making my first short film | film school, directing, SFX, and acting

Oh yeah, I do look old! Oh my gosh, you look so old! You raisin! Oh jeez Julia!
So, hey guys, today we are filming the other half of my short film.
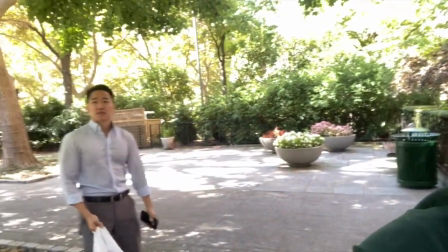20s
We are here at Central Park. This is Ron, he is playing my plastic surgeon.
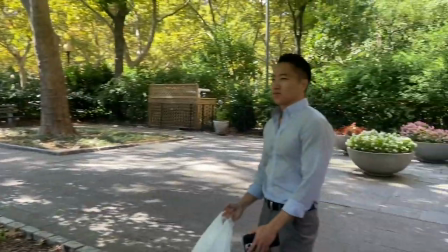30s Say that again?
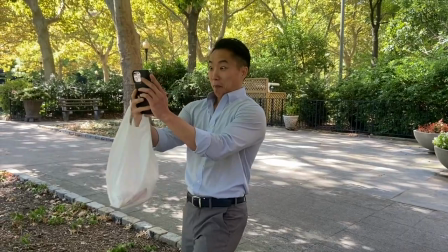34s BTS or the BTS? Zoom into the face.
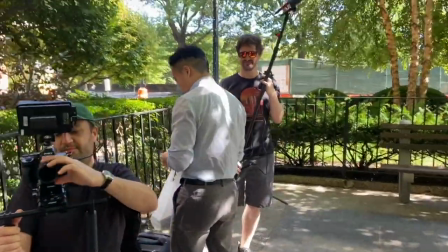40s
Hey guys, welcome back to my channel.
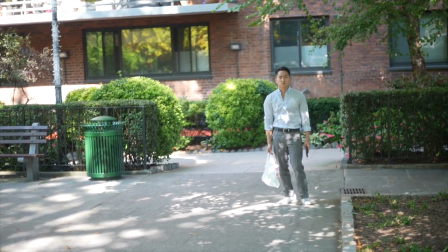44s
Today you are getting another look inside my new short film
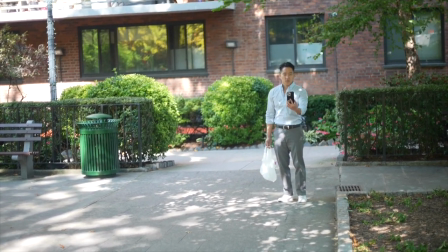51s
that I am going to be using to submit to festivals as well as to film schools.
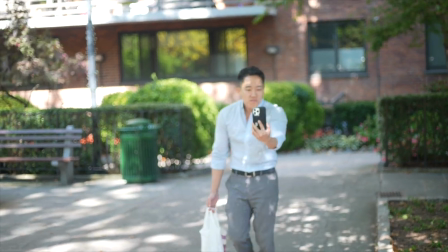58s
Some of these film schools in New York require a full concept
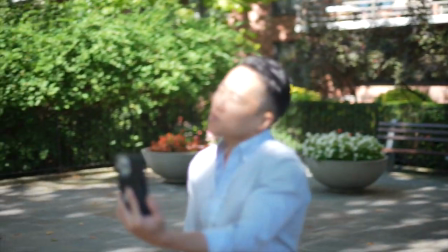64s
short film and I have learned so much during this process.
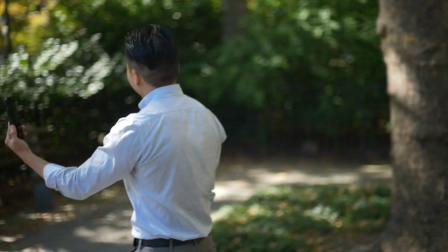70s
It's insane. I've had to wear lots of hats.
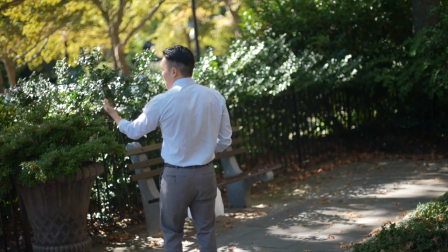75s
Now in the real world if I were working in film, obviously I wouldn't be the makeup artist,
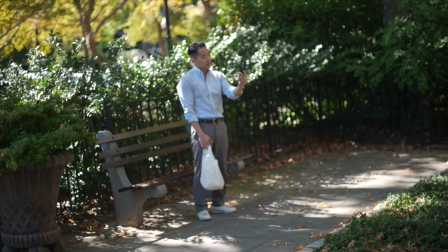81s
the set designer, the director of photography, the director, well, sometimes the actor and director.
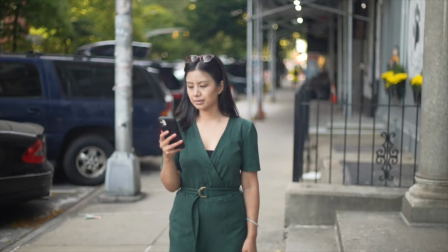92s
And I wouldn't be the writer as well. I wouldn't be wearing all of these hats, probably some hats, but not as many hats.
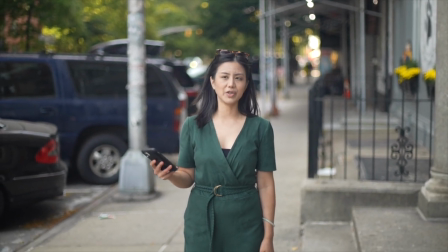101s
And with this second shoot, it was a little bit trickier because one,
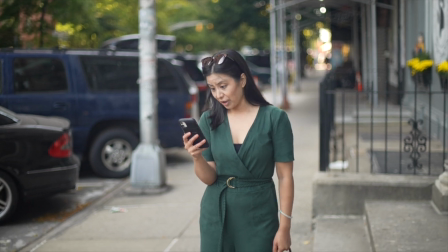107s
there was a FaceTime scene with my plastic surgeon friend, Dr. Carmichael,
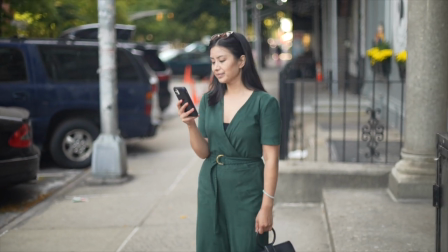115s
played by Ronald Yu. And so we had to look like we were in different locations, which we sort of were.
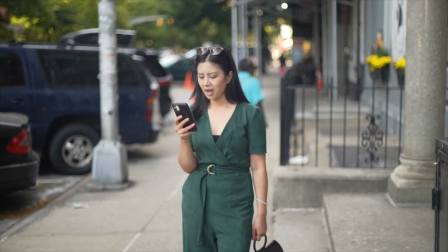124s
I was actually across the street and he was in a courtyard, and we wanted to create some contrast between the two scenes,
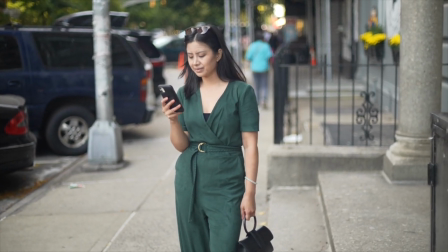131s
one being more green and one being more industrial, and that's why you see me there.
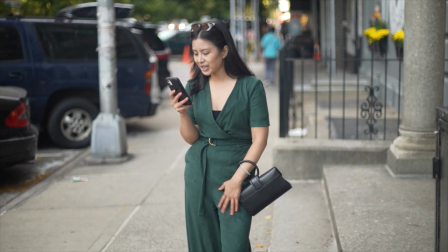137s
Oh, look, there's some background actors that are unpaid.
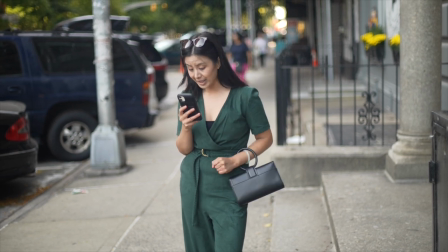143s
And then we move on to a scene at Central Park with Harry,
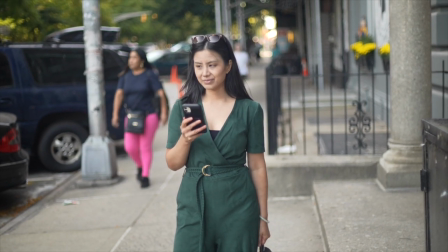151s
the homeless guy, who once you watch the film will notice that he is sort of this entity,
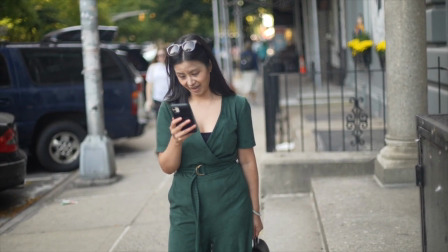158s
this friend of the devil that grants
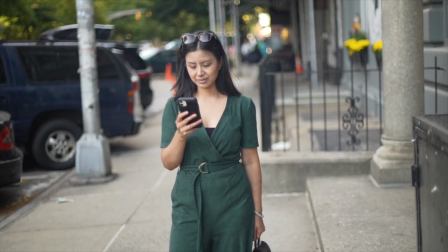162s
my character Julia's wish to become young and famous.
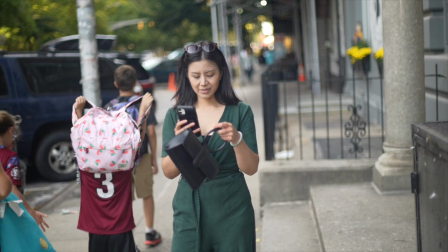167s
And with that comes precautions as with any wish you or deal you make with the devil.
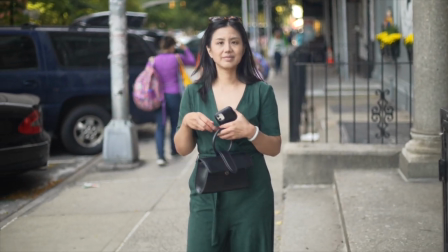174s
And in the scene here we were actually fighting against daylight.
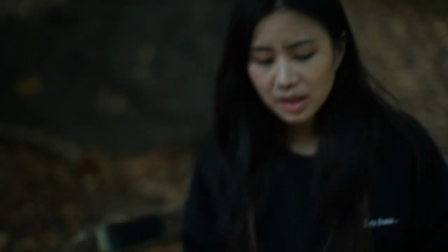180s
We didn't want to use artificial lighting just because the ones that we had would
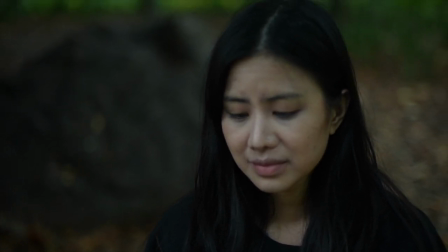185s
give it sort of like a deer in headlights type look so
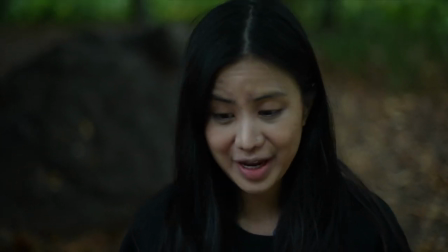191s
we decided to keep it natural and increase the exposure that way the
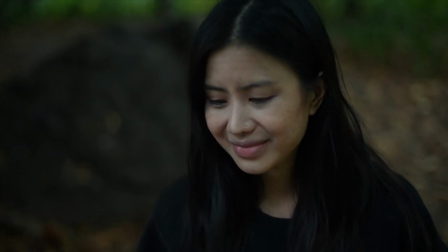197s
camera could you know get light going in and but at the same time we
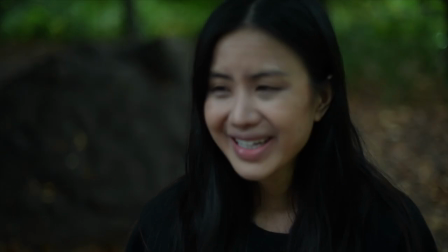202s
still had to fight against daytime. I think it was like six something so it was close to seven o'clock.
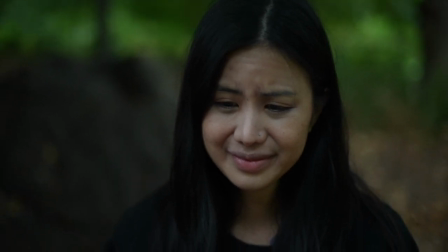208s
It was about to get really dark. If I had to do it differently I would probably like to start earlier.
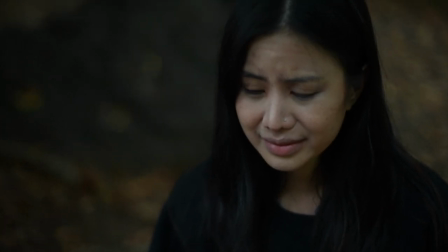215s
That way we could have done more takes.